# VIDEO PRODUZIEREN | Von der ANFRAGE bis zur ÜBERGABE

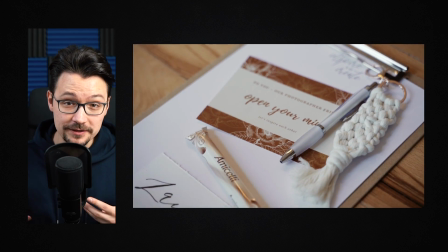249s
Die haben Goodie-Bags erstellt, die haben Stifte hingelegt mit Blöcken, die haben Namen gedruckt, wer wo sitzt.
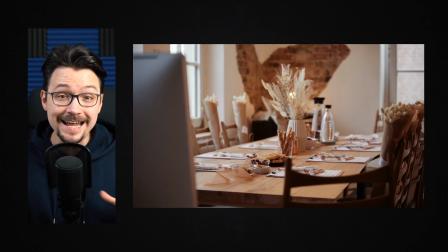255s
Die haben natürlich ein paar Snacks auf den Tisch gelegt und generell einfach sehr schön dekoriert.
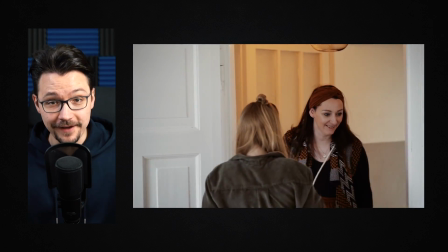259s
Ja, irgendwann kamen auch schon die ersten Teilnehmer, die wurden begrüßt, herzlich empfangen, so ein bisschen Smalltalk und dann fing auch der Theorie-Teil an.
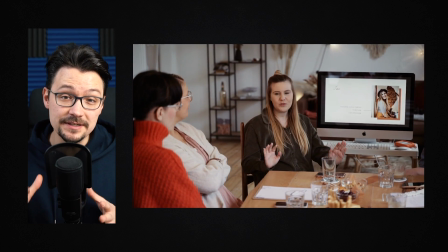266s
Und in dem Theorie-Teil war mir natürlich ganz wichtig, dass man Jack und Marina sieht.
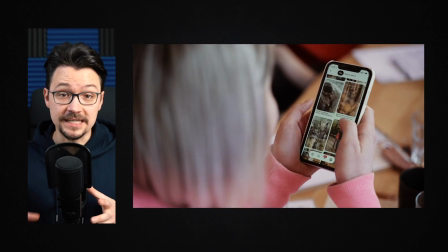270s
Und wenn die beiden den Teilnehmern zum Beispiel so Aufgaben gegeben haben, wie bei Pinterest, sich Inspirationen fürs kommende Shooting zu holen, habe ich das auch gefilmt.
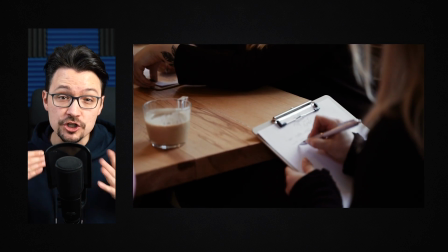276s
Oder wenn Teilnehmer etwas aufgeschrieben haben, das sind alle super tolle Schnittbilder, die man am Ende dann ins Video einfügen kann.
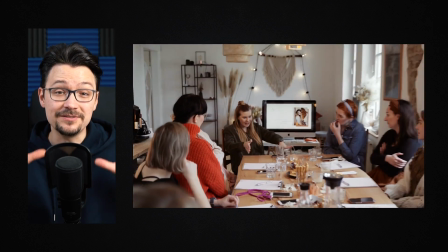282s
Und hier ist es natürlich super vom Vorteil, wenn man ein Zoom-Objektiv hat, wie ich eins hatte, und zwar das Tamron 28-75mm.
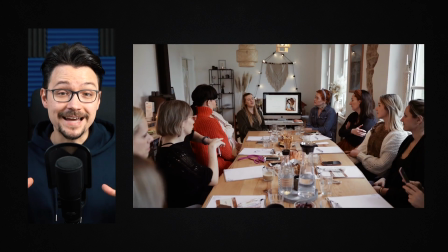289s
Ich konnte immer wieder auf 28mm gehen, einmal so ein bisschen die Szenerie abfahren, wie alle Teilnehmer da an den Tischen sitzen. und ich konnte aber auch immer wieder auf 75mm gehen,
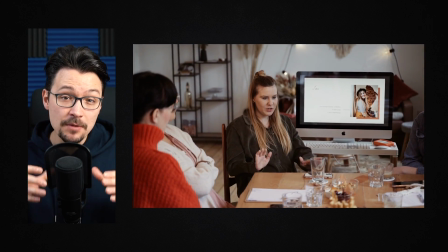298s
um Jack oder Marina so ein bisschen einzeln aufzunehmen und damit eine schöne Tiefe zu erzeugen,
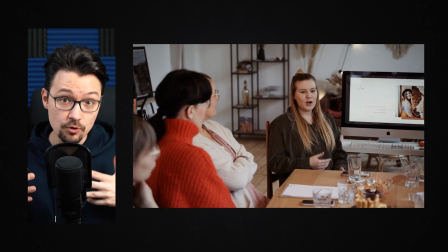303s
wo man im Vordergrund die Teilnehmer sieht, im Mittelgrund dann Jack oder Marina und im Hintergrund noch weiter das Studio.
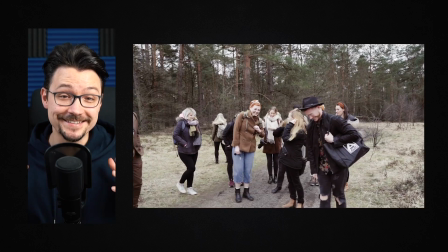309s
Ja, und nach dem Theorie-Teil kam natürlich das Wichtigste, das Shooting selber. Es gab zwei Gruppen, die nach einer gewissen Zeit durchgewechselt wurden.
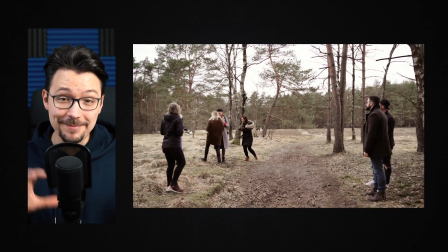316s
Ich habe erstmal die eine Gruppe gefilmt, bin dann zur nächsten gegangen und immer so weiter, bis ich der Meinung war, dass ich genug Footage hatte oder beziehungsweise der Shooting-Teil halt vorbei war.
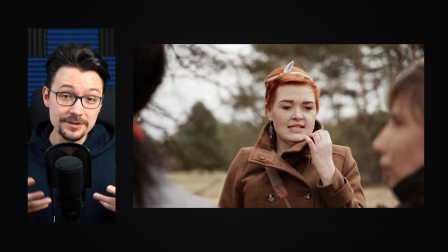323s
Und auch hier war es für mich und für Marina und Jack sehr wichtig, dass man einen guten Eindruck davon bekommt, wie Jack und Marina mit den Teilnehmern agieren.
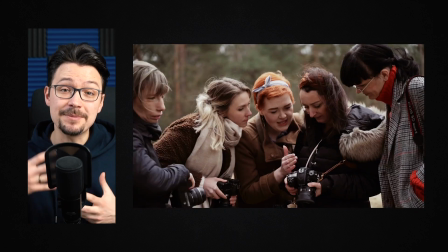332s
Wie die gewisse Sachen erklären, auch wenn man es im Video am Ende nicht hört, aber dass man sieht, dass die beiden interagieren mit den Teilnehmern.
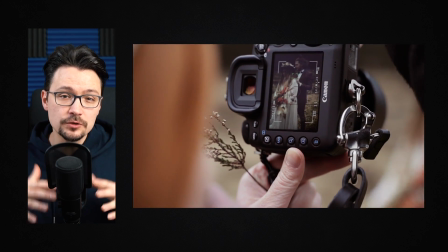338s
Und ich habe versucht, während dem ganzen Shooting immer eine gesunde Mischung zu finden.
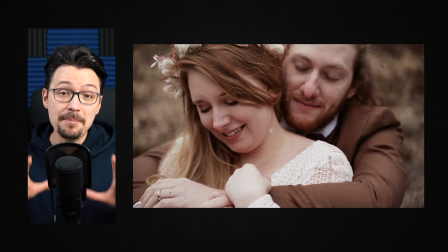342s
Einmal, dass man sieht, okay, hier ist ein Workshop, der gerade stattfindet, aber auch die einzelnen Paare einfach nur für sich,
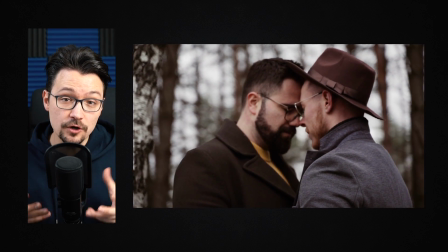348s
sodass ich eventuell auch denen diese Videos zur Verfügung stellen könnte oder mit diesen Videos selber als Videograf halt werben könnte.
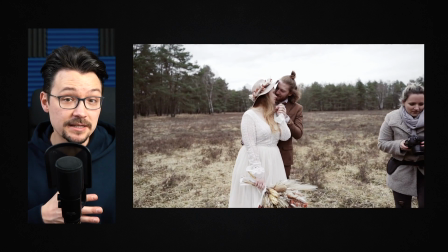355s
Und auch hier habe ich immer wieder gewechselt zwischen 28mm mal vielleicht 50mm, aber auch oft 75mm.
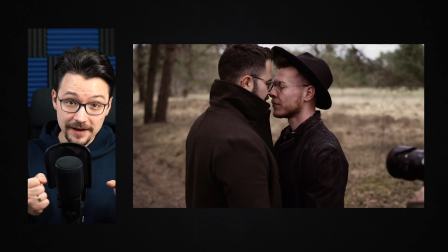363s
Und ich finde, wenn man mit einer Brennweite von 75mm auf einem Gimbal einzelne Fahrten macht, entsteht so ein schöner Parallaxeneffekt, der einfach episch aussieht.
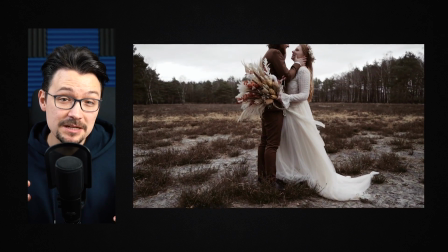371s
Mit der Brennweite von 28mm zeige ich immer gerne,
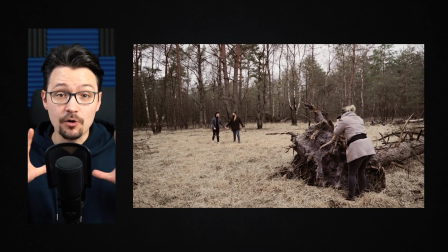374s
wie gerade die Location aussieht, Damit der Zuschauer sofort sieht, ah, okay, hier, das ist die Szenerie, in der gerade geshootet wird.
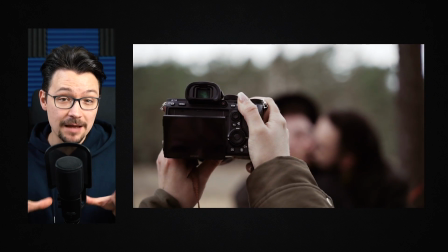380s
Und da das Ganze ein Workshop für die Teilnehmer ist, muss man sich als Videograf auch hier und da mal ein bisschen zurückhalten und nicht ständig den Fotografen vor die Linse laufen.
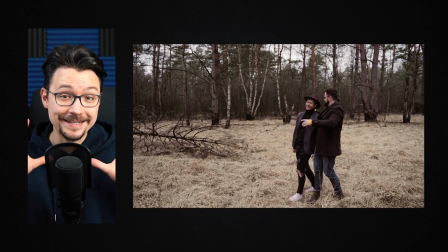389s
Und an dieser Location war es auch sehr wichtig, immer zu gucken, wo man hintritt, weil es da immer Hügel gab, die verschiedene Höhen hatten. Nicht, dass man mit dem ganzen Equipment einfach mal in den Dreck fällt. Ja, nach dem Shooting ging es wieder zurück ins Studio, da wurde erstmal gegessen. Und nachdem so ein paar Leute gegessen haben, habe ich mir die einzelnen rausgepickt in den Raum nebenan, habe die mit einem Mikro ausgestattet und einfach zwei Fragen gestellt.
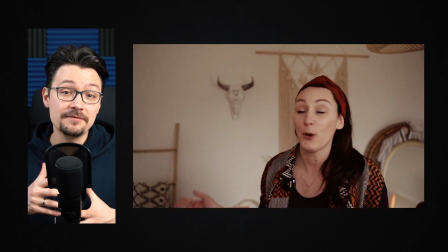408s
Einmal, wie sie den Workshop bisher fanden und einmal, was sie in der kommenden Woche direkt umsetzen möchten. Hier ganz wichtig, je mehr Testimonials ihr bekommt, umso besser für euch dann im Schnitt. In diesem Fall ist mir auch direkt klar, dass ich sehr wahrscheinlich nicht jedes Testimonial nehmen werde. Manche sind ein bisschen schüchterner vor der Kamera, andere haben überhaupt gar kein Problem, vor der Kamera zu sprechen. Daher in diesem Fall ganz wichtig, mehr ist mehr. Ja, und das war das Ende von dem Drehtag und somit kommen wir zum nächsten Schritt. Ja, was ist das Erste, was ich nach so einem Shooting mache? Natürlich die Daten erstmal auf der Festplatte sichern. Und der nächste Schritt, den ich seit kurzem mache, ist von diesen 175 Clips, die ich erstellt habe, erst einmal Proxys zu erstellen. Wie man Proxys erstellt, habe ich vor ein paar Wochen aufgenommen und verlinke euch das hier oben. Danach wird das ganze Footage in Adobe Premiere importiert und genau da gehen wir zusammen rein.
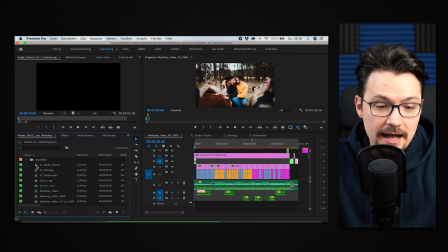455s
Das Erste, was ich tue, ist verschiedene Sequenzen zu erstellen. Wir haben einmal hier alles, was im Studio passiert ist und im Theorie-Teil.
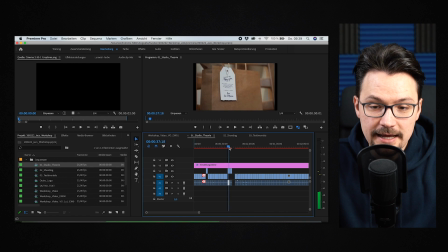464s
Wenn ich hier einmal durchscrolle, könnt ihr das alles schön sehen. Die ganzen einzelnen Fahrten, die ich gemacht habe, die ersten Teilnehmer kommen. Hier ist Ton drauf, den brauchen wir auch nicht wirklich. Kann man ruhig muten. Und das ist alles so, was während dem Workshop-Teil, Theorie-Teil passiert ist.
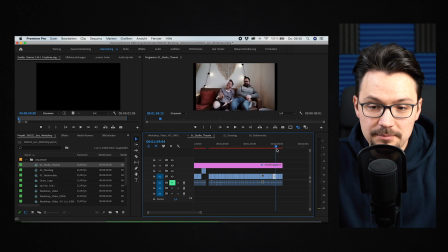482s
Genau, da kamen die beiden, die Pärchen kamen irgendwann mal an.